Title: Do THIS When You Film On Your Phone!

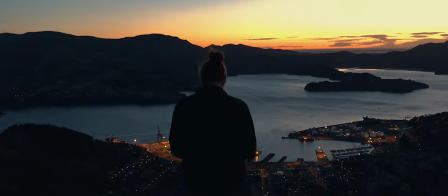Phones typically don't have the best dynamic range, and so if you want to get the best results out of your images,
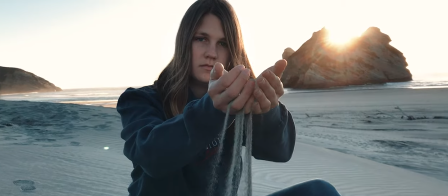it's important to film in soft or even lighting to maintain the most amount of detail.
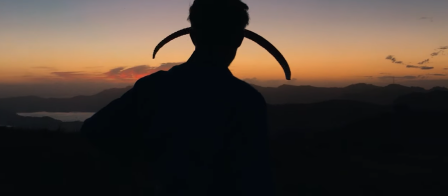One of the best times of day to film is during golden hour. Golden hour is the time just after the sun rises and just before the sun sets when
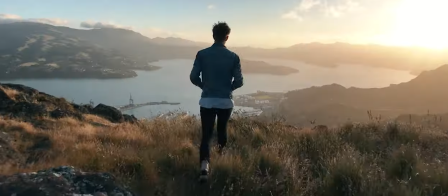the sun is low in the sky and the light is much warmer and softer than during the middle of the day.
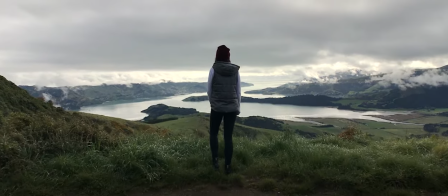Another great option is to film when it's cloudy or overcast. Cloudy days make for much softer more evenly spread light and help to avoid any harsh
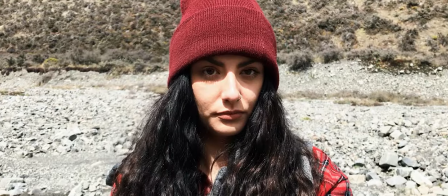shadows compared to the midday sun which is especially important while filming people.
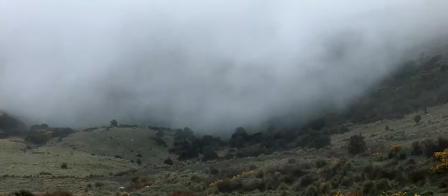And lastly we have time-lapse and hyperlapse. Using the time-lapse function of your phone is a great way to add interest and intensity to a film.
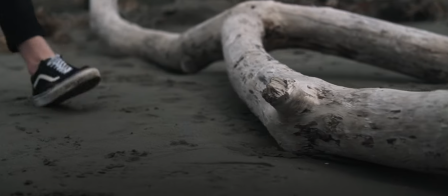Start by navigating to time-lapse in your camera and then locking off exposure. Set your phone down somewhere so that the shot doesn't move or shake throughout your time-lapse and let it run.
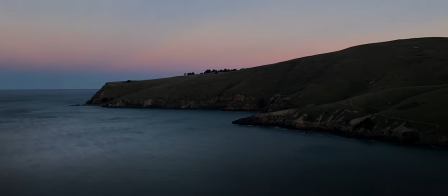For the best looking time-lapse, be sure to film a scene that moves or changes over time, like the sun rising or clouds in the sky.
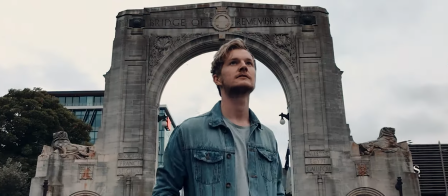Hyperlapses are very similar to time-lapses, except the camera is also moving at the same time.
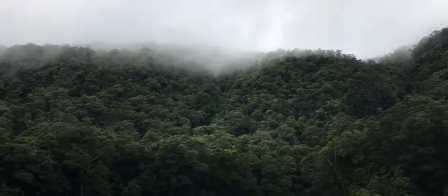This gives that surreal intense movement through a scene that really makes people stop and wonder how you got that shot.
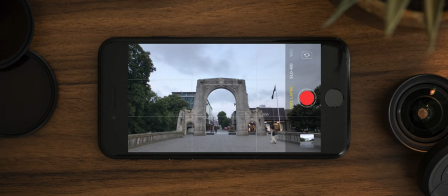Start like before by bringing up time-lapse and locking off your exposure.
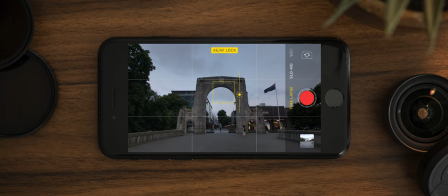But this time rather than setting the camera down, line up a subject you want to follow with a point on your screen.
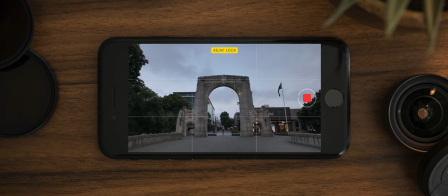From here start the time-lapse and then walk towards or side onto your subject always keeping that same point lined up on your screen as closely as possible.
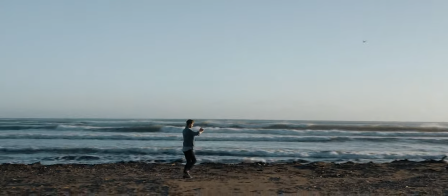While your phone will help to stabilize a hyperlapse, be sure to bend your knees and walk as smoothly as you can to absorb as many of those bumps as possible.
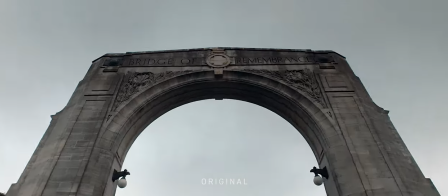From here you can add stabilization in post if you really want to polish it up but this will only work well if you've got smooth footage to begin with.
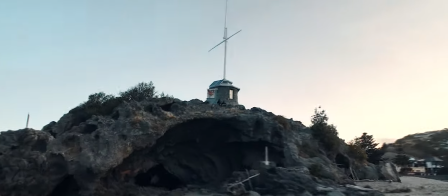Adding a couple of hyperlapses to a film can really elevate it when used well and add a big wow factor.
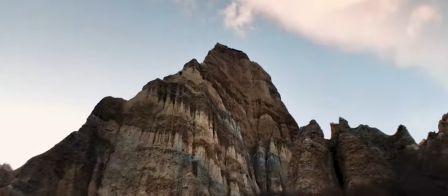So get creative. Use a wide-angle lens to really exaggerate the movement as things fly past the camera and even try them next time you're in a car or on a plane.
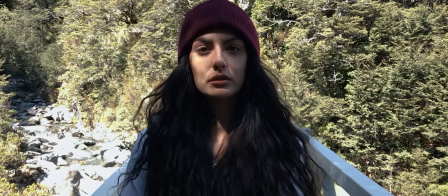I hope you've been able to get something out of these tips and that it sheds some new light on what can be done with just your phone camera.
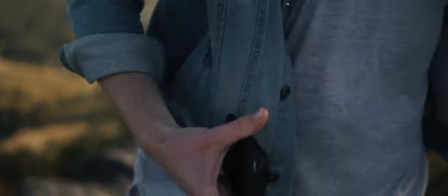At the end of the day content is king and the best camera is the one you have with you.
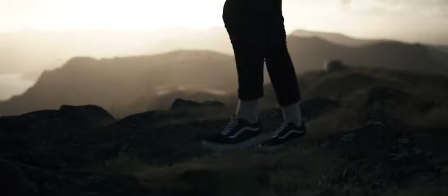So the best advice I can give for creating something exciting is to focus on the content.
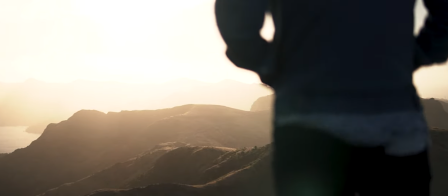Get out to unique spots around where you live, go for an adventure and capture the life and excitement that that brings.
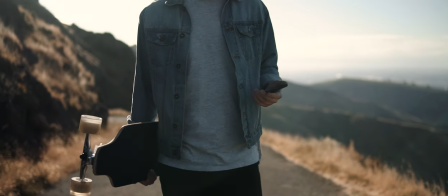The great thing about filming with your phone is that it's super easy to bring with you and use so from there you can focus on practicing and improving.
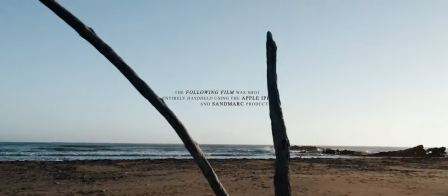It really comes down to creativity, passion and putting in the time to learn. So go out and create.